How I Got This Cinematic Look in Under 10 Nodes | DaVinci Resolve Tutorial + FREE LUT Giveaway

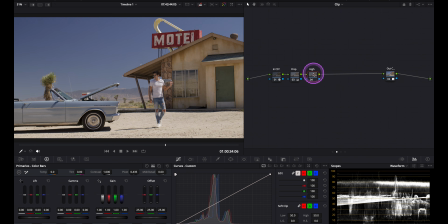247s
One of the biggest differences between digital looking footage and a more cinematic image is the way highlights roll off. Rather than ending abruptly, I want them to transition more gradually into the brightest parts of the image,
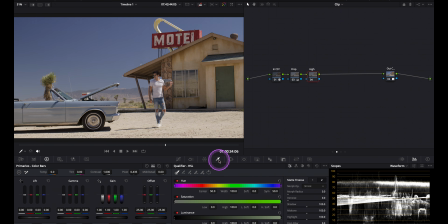264s
creating a softer, more natural look. To do that, I'll first isolate the highlights using a luminance qualifier.
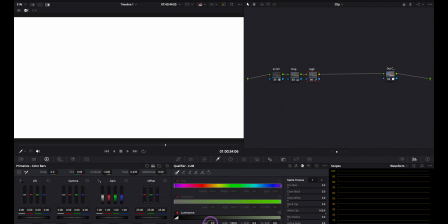272s
Here I'll soften the selection, then bring up the low handle until I'm happy with the range.
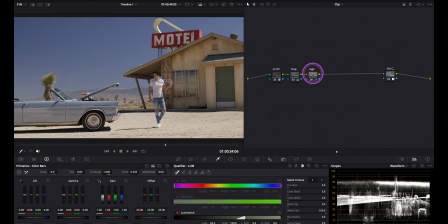280s
Okay, I think that looks good. For highlight roll-off, I really like using the HDR wheels. They give you much more precise control over specific tonal regions.
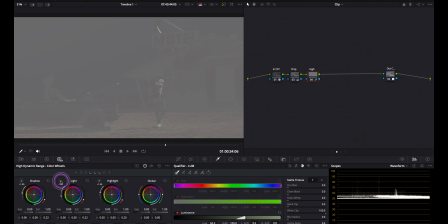293s
And if we enable the tonal range display,
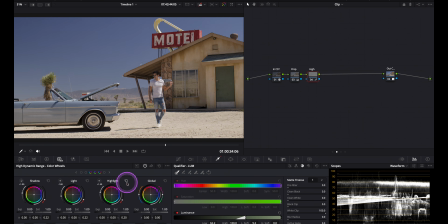296s
you can actually see which part of the image each wheel is affecting. I also like increasing the fall-off in HDR wheels, especially for the light wheel.
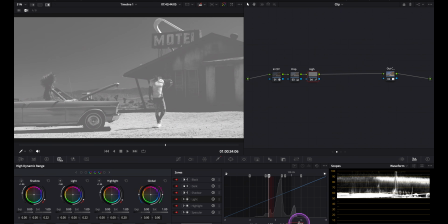304s
This creates a much smoother and more natural transition, especially in bright areas.
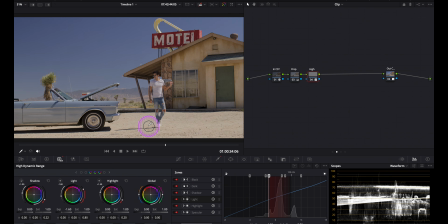311s
Now, I'll gently bring the light wheel down, somewhere around here. Since I don't want to lose all that beautiful texture in the highlights, I'll compensate that by increasing the highlight wheel slightly.
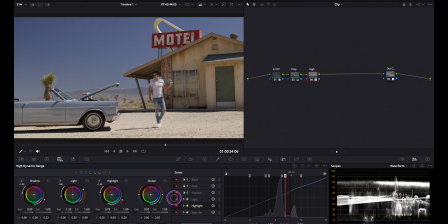328s
Small difference, but really meaningful. By the way, because we've isolated the highlights with a qualifier, we can actually use the primary wheels here as well, without affecting the rest of the image too much. To show you that, I'll bring the gain down just a little here,
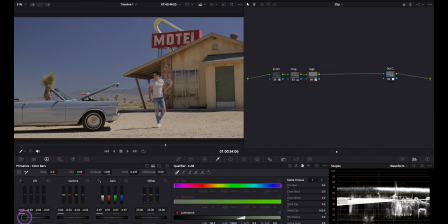347s
then make small adjustments to gamma and lift to preserve the overall tonal balance and separation.
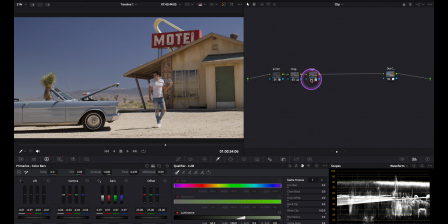354s
Okay, let's check the before and after. Yes, I like that much better. As a final touch, I'll add just a little mid-tone detail here. This helps restore some local contrast so the image
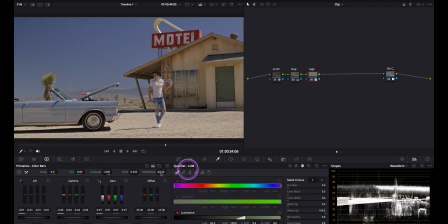370s
doesn't start feeling soft or muddy after all the highlight adjustments. Let's compare it one more time. Beautiful. The highlights now transition much more naturally, and the image already feels less digital and more cinematic. Now we're getting to the fun part, adding the cinematic look.
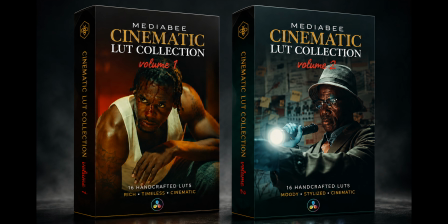390s
But before we dive in, I want to briefly talk about today's giveaway of my entire LUT collections, which is a total of 32 LUTs. I created these LUTs last year after receiving so many requests from you guys, and since their release, thousands of filmmakers and colorists, of course, have been using them in their projects, and I've received so much wonderful feedback from all over the world. Thank you so much for that.
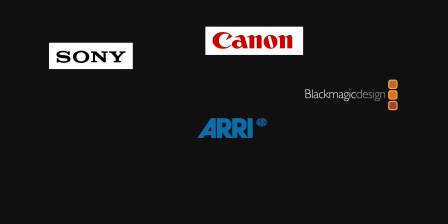418s
These LUTs are designed to work with virtually any camera, as long as you're working in a proper color managed workflow like the one we are using today. Each collection includes detailed video tutorials showing exactly how I use them in my real projects. And if you ever have any questions, just send me an email and I'm always happy to help.
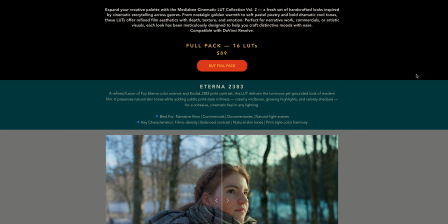441s
They're available as an instant download, and if you'd rather spread out the cost, you can also pay in installments through PayPal. So to celebrate today's tutorial, I'm giving away all 32 LUTs to 10 lucky winners. Entering is super easy. Just like this video, leave a comment below, and follow Mediabee Color Lab on Instagram. That's it. The deadline to enter is July the 12th, 2026. After that, I'll randomly select 10 winners and announce them 1 week after this video goes live. So if you'd like to enter, don't forget to like this video, leave a comment below, and follow Mediabee Color Lab on Instagram. Now, let's put these LUTs to work and see how I actually use them in a real grading session.